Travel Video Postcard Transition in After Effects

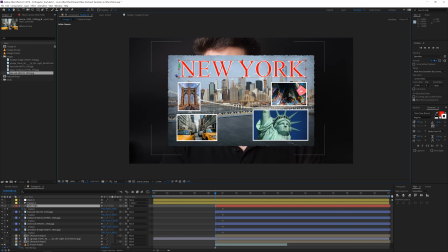742s
So what I will do for the New York is I'm going for the Z here and just push it in Z space backwards behind the camera so it kind of flies in afterwards. So now, boom, it will animate in to its original location right there.
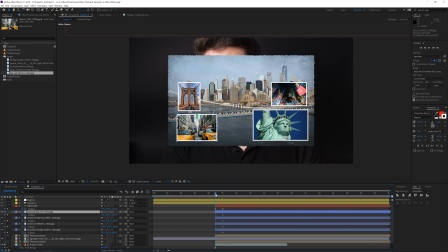759s
For the images, we're going to do just the same, but in this case, I'm just going to move this like to the left, this one also to the left, and these to the right. Okay. So I'm going to zoom in here. We just created these keyframes. Make sure that these are at the beginning of the layer.
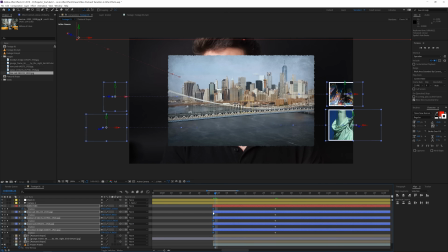777s
And then we want to move like three keyframes forward. So 1, 2, 3. I'm doing that with the page down button on my keyboard. Then I'm going to select all of the other keyframes that we created in the beginning and move them to that third frame because we want the movement to happen really quickly.
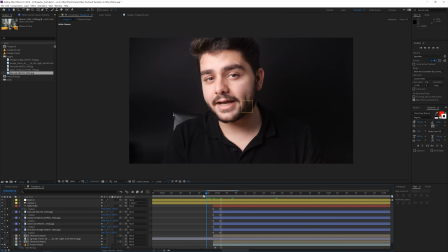794s
So now what we have is something like that.
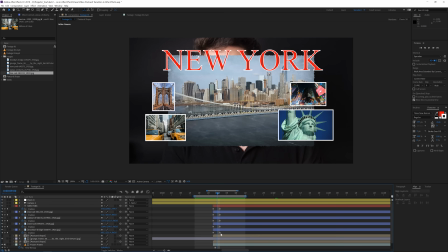801s
Okay, so that's pretty cool. If you think it's a little bit too fast, you can always select these keyframes and move them one frame further. And we also want to add some kind of variation in there, some dynamic movement, and we want to offset these animations.
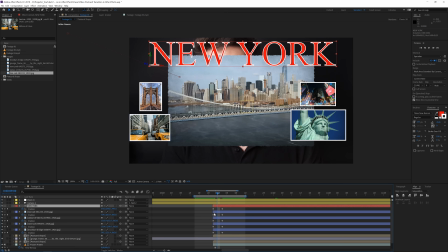815s
So I'm going to select, the text is going to stay just as it is, and then for the images,
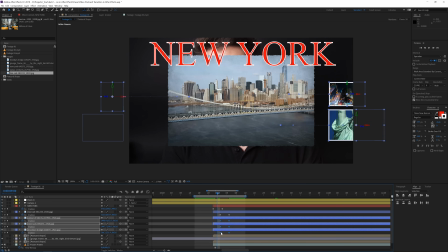820s
I'm going to offset them something like that, and then select the last ones, and just do something like this, so we have an offset, and it's not going in the same timing.
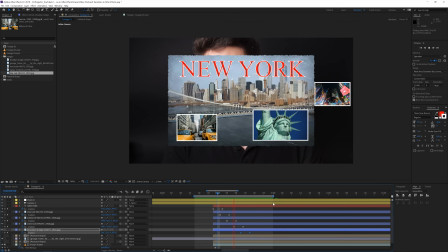831s
So now we have something like that. Okay, cool. And once you've done that, and actually what you can do is select all of these keyframes and right click on them, go to keyframe assistance and use an easy ease to smoothen out the animation.
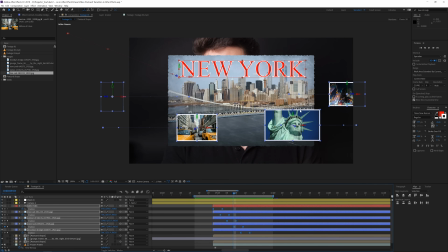850s
And then you get something more like that, but now the movement is kind of harsh, and because of the movement it should add some motion blur. So to do that, we're going to select all of these layers and click on the motion blur effect right here, but also enable the motion blur for the composition. And now we have motion blur in the animation, which is just going to look a lot more realistic.
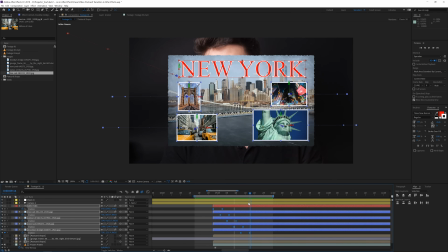872s
Okay, there we go. So once the postcard is in position, we leave it on for a few frames so we can actually notice the postcard. And then we want to go to the null here, which is controlling the camera, press P on the keyboard, create a keyframe for the position here, and move like 20
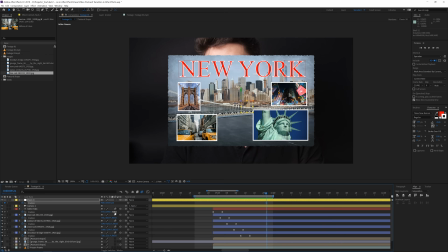889s
keyframes forward, we're going to be doing that with holding shift and pressing the page down key on the keyboard 20 frames. So click it twice because holding shift is going to move forward 10 frames. So in this case, we just want to move the camera forward closer,
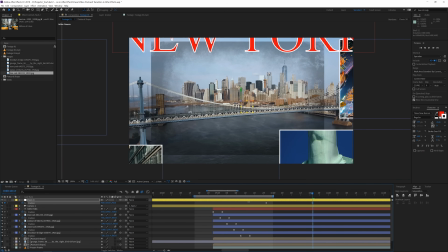907s
just like that, until we don't see the text and we don't see the images on the postcard. We only see the background layer, just like this. And as you can see, we have the grunge layer, which is kind of, not working here.
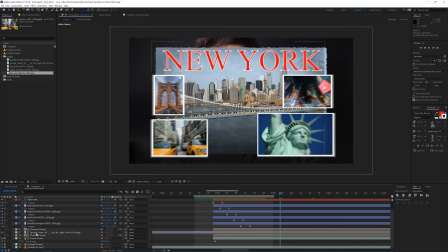921s
So what we want to do is go to the beginning here of the animation, go to the grunge layer and press T on the keyboard and create a keyframe for the opacity. Then move forward 10 frames, or actually 3 frames, just until we don't notice it anymore.
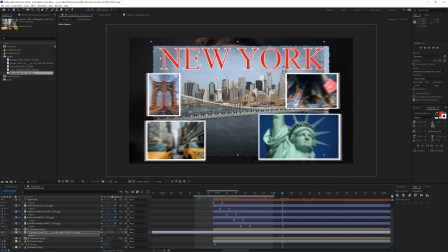937s
Like right here, we are still seeing it. So right here, we actually wanted to have it faded out. So we're going to change the opacity to 0 and then move this keyframe a little bit more forward. And then we're going to have a nice transition of our grunge that is becoming reality.
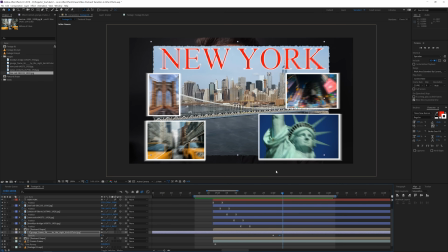956s
And now we still have that frozen frame right here.
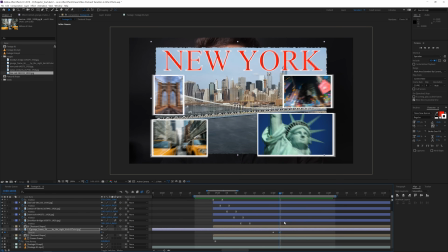960s
So right here at the beginning of like the zoom in, what we want to do is make sure that the frozen frame doesn't last as long. So we're going to trim that to where the animation kind of starts, and then just put the following layer just next to it, so it kind of transitions into the animation.
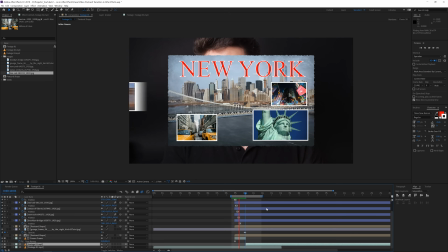978s
And now we will have that nice flyover transition effect.
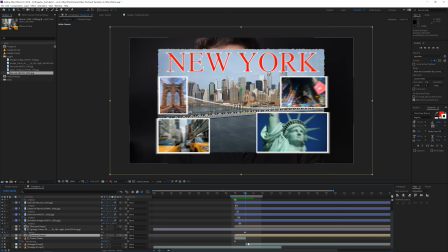983s
And by the way, we still have this kind of one error here when we transition into the original shot.